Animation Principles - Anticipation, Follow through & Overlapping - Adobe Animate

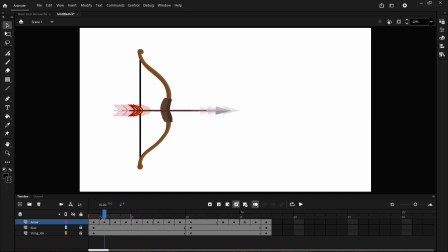(8:10)
So now we're going to start, we're going to just lock this layer and we're going to come down to our string layer and make sure you have that layer selected. So using our arrow tool, if you hover over the line, you can see that there's this little curve just underneath the arrow.
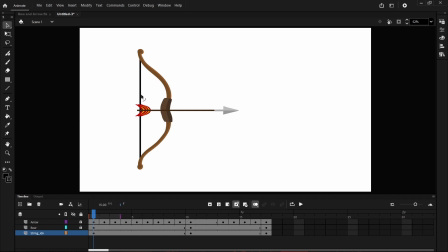(8:28)
We're going to take advantage of that. And so we're going to come up to frame 10 and we're going to grab that curve and we're going to make it curve just till it's just touching the end of that there to make it look as if it's being pulled back.
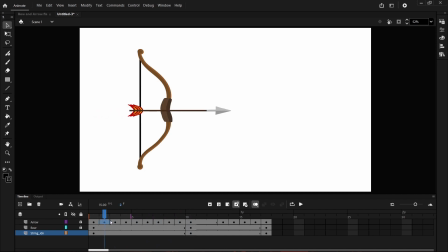(8:44)
Then we're going to come in to each frame and just make some adjustments as we feel we need it. And move this line so that our string is in the right place.
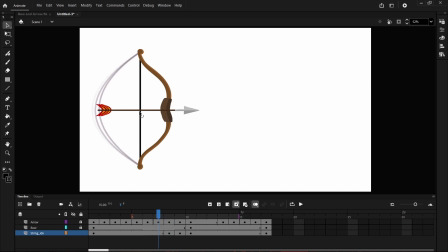(9:03)
And this just helps with the anticipation. And of the arrow being pulled back. So work through that. And as you can see with the onion skinning on, you can actually see the motion and how as it gets closer,
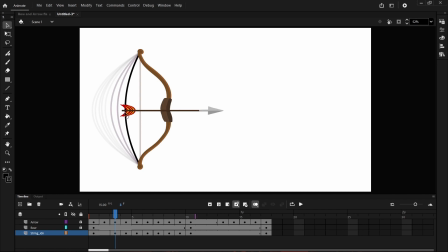(9:22)
we're actually got a larger space between it, each keyframe. Okay, so now if we have a look at that, we'll see that it'll pull back, which is great, and we release the arrow.
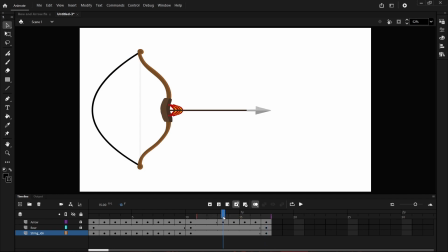(9:39)
And that looks awesome. But now we need to do our follow through and our overlapping. So our follow through is at this point where we leave a couple of spaces and we have it so that the arrow, as the arrow shoots out here,
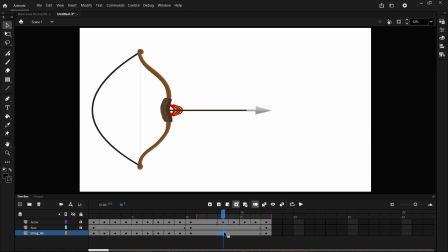(9:57)
This is the motion where we leave this, where we leave the string here for that extra time that it stays back, but right here in frame 14 is when we start to move this one back.
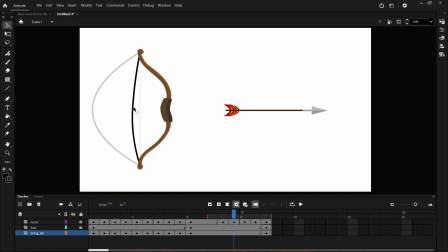(10:14)
So we make sure we've got it selected, we bring it back all the way, maybe have it overflow. This is our overflowing here where it's flinging right back with all that motion behind it, all that power. Then in the next frame, it's going to wobble back the other way,
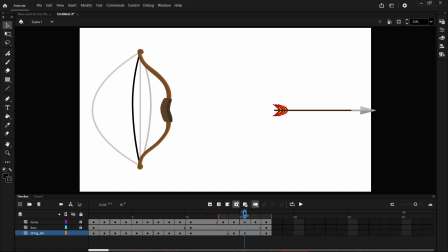(10:34)
but maybe not as strong as it begins to lose some power. And then we have this motion here as it begins to lose power, and then it returns back to normal. So let's have a look at that. And that looks really good.
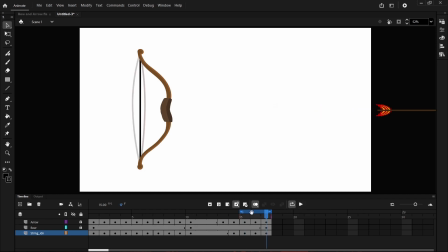(10:50)
Oops. So what we can do is we can select our loop tool here. Let's extend it out and let's have a look. And in doing that, what we've done is we've shot an arrow. We've used anticipation to draw back the arrow to give it some power before it shoots off.
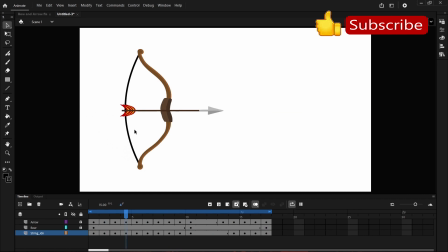(11:08)
We've also used some follow through and overlapping here in this wobble as the string, which was taut, now falls back into place. So I hope you had a good time watching this tutorial.
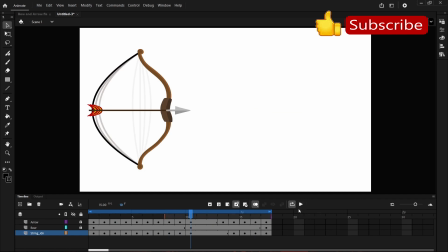(11:23)
Keep in mind that there will be more tutorials in the future, and happy animating.